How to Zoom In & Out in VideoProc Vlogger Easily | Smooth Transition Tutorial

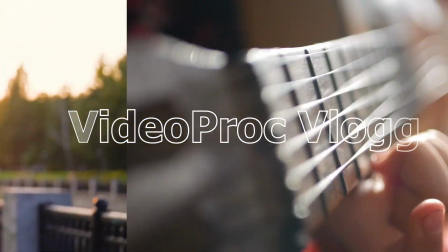Hi everyone, this is Carol. Welcome back to VideoProc Guide Tutorial.
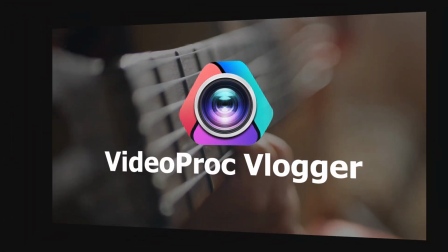In this series, we'll walk you through how to create stunning video with VideoProc Vlogger.
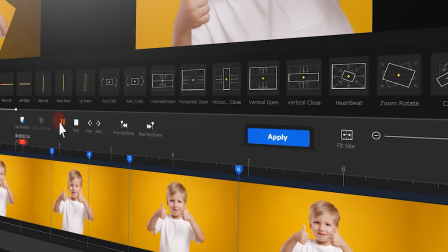But before we dive into the journey, make sure to check out the link in the description box down below to download the software for free.
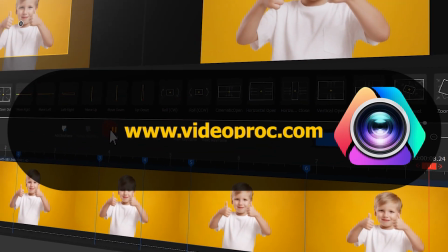Alright, so now, let's get a video started.
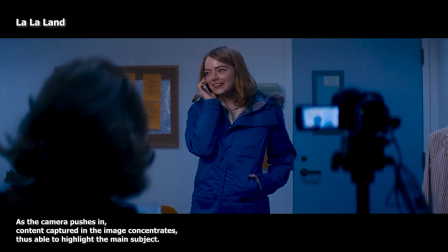Camera movement comes as a great way to warm up and engage your viewers.
Pure lunacy.
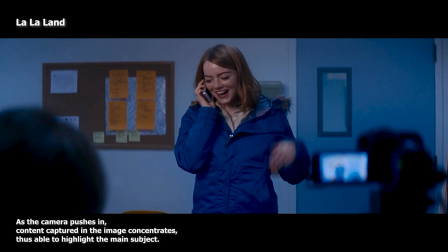It was so crazy, and I just... Oh, you would have died.
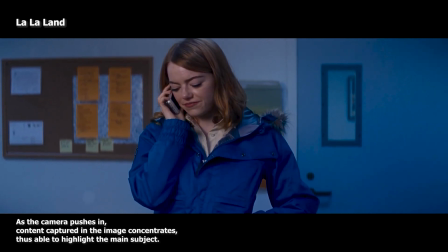No, Turner's fine. I just... Are you gonna wait till Denver to tell her?
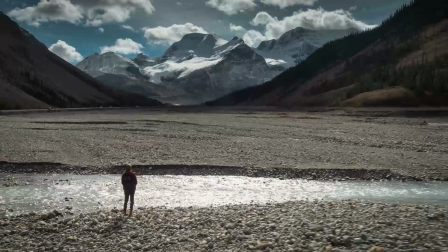But we often get ourselves into such scenario that it is not until when
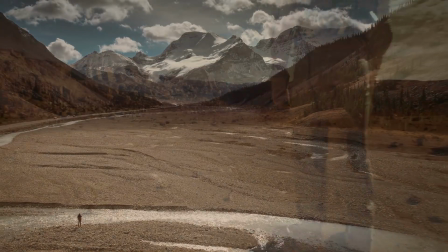we start editing that we find certain clips might need a little bit panning or zooming.
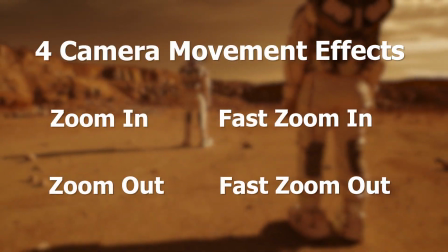Here I will show you 4 commonly used camera movement effects in post-editing.
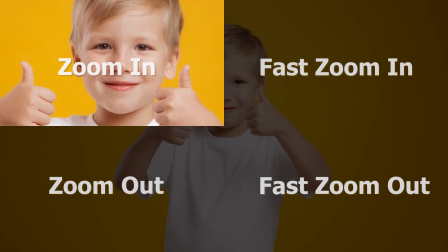The first is zooming, which allows the camera to approach a subject gradually to hold a viewer's attention.
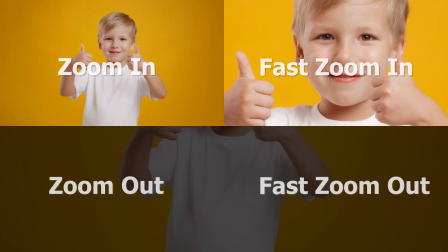The second is faster zooming.
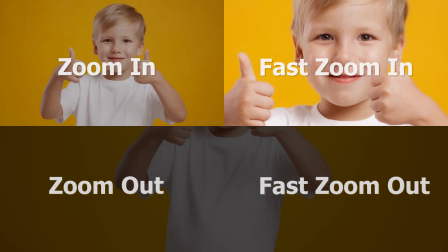Well, as the name implies, to quickly move your camera forward and to create a sense of faster speed.
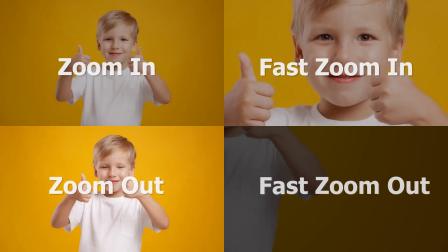The next is zoom out, to pull the camera away gradually, so to draw more visual content into the footage.
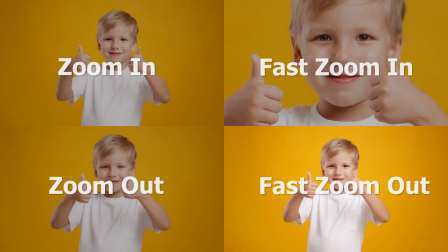And the last one is a faster zoom out, to quickly move back the camera so to create a sense of something fading away speedily.
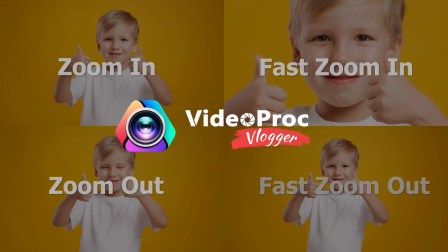All these effects could be achieved in one click with VideoProc Vlogger. Let's see how to make that happen.
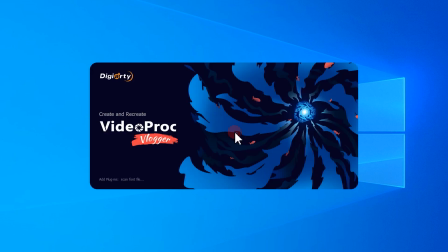Double click to open the software. Click here to create a new sequence.
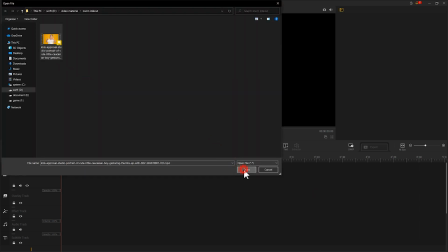Important materials you need to the media library. Drag it to the timeline.
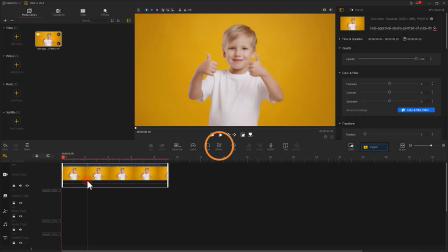Hit the motion button here to enter the motion editor window.
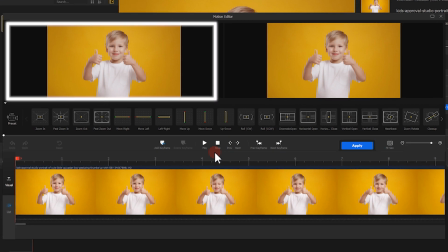On the left is a source editor, which allows you to visualize and add to error bin keyframe.
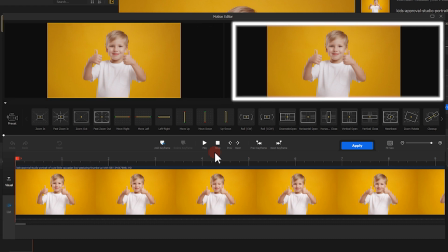On the right hand is a preview window to preview the editor work.
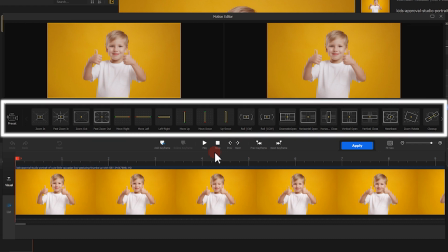While this row in the middle places different motion presets offered in the software,
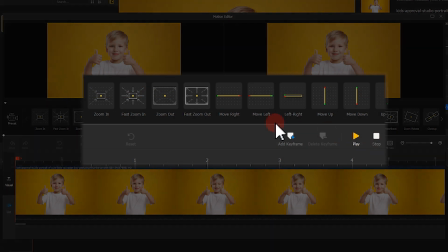including the 4 effects that we're about to learn today. All you need to do is to move the mouse to a desired effect and click Add.
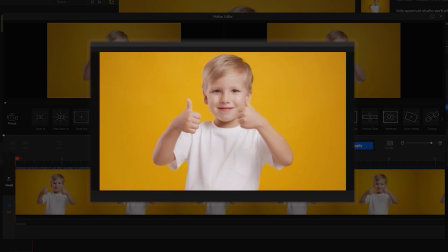The effect will be automatically applied to the video. Let's try zooming first here.
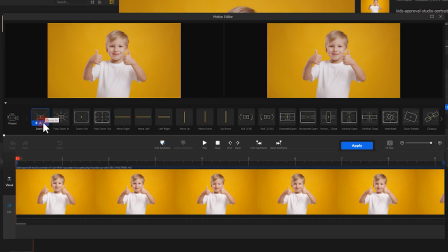Click it and apply it. Well, it works pretty well. You can use the same trick and apply faster zooming.
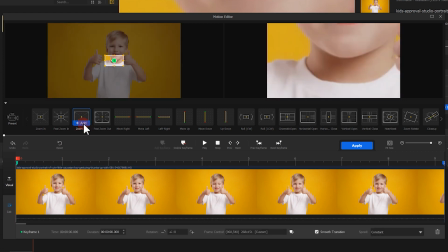Zoom out.
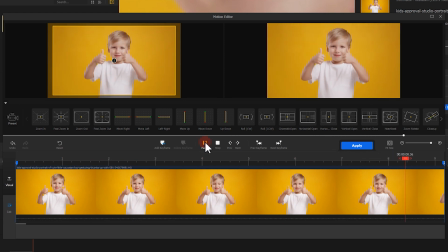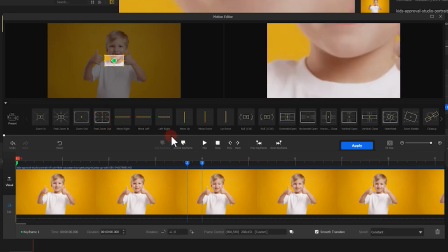And faster zoom out.
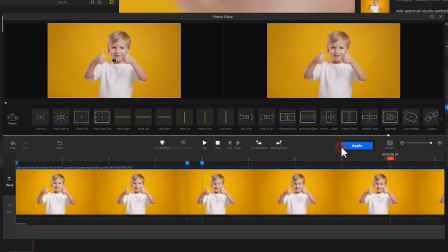Hit apply. Here you have your effect building the video.
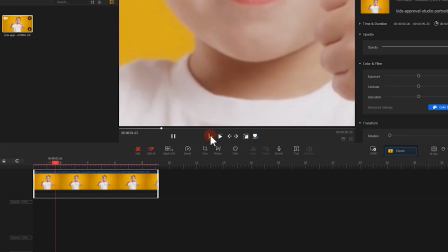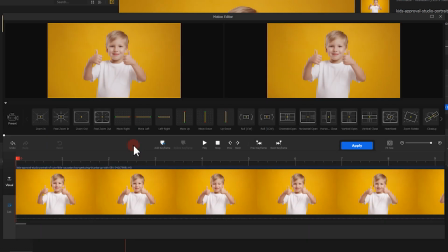So how exactly to achieve these effects? Here we will take the zooming as an example to show you how. As we apply zooming, we can see 2 playheads with the numbers showing up on the timeline.
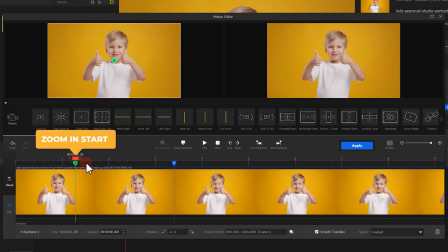The first one means the starting point of the whole zooming action. The second one is where you wanted the action to end.
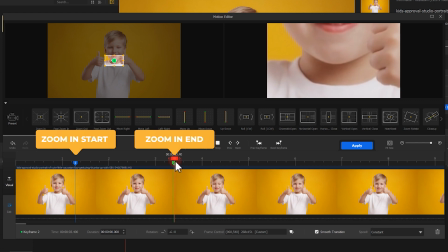The whole process is controlled by these 2 playheads.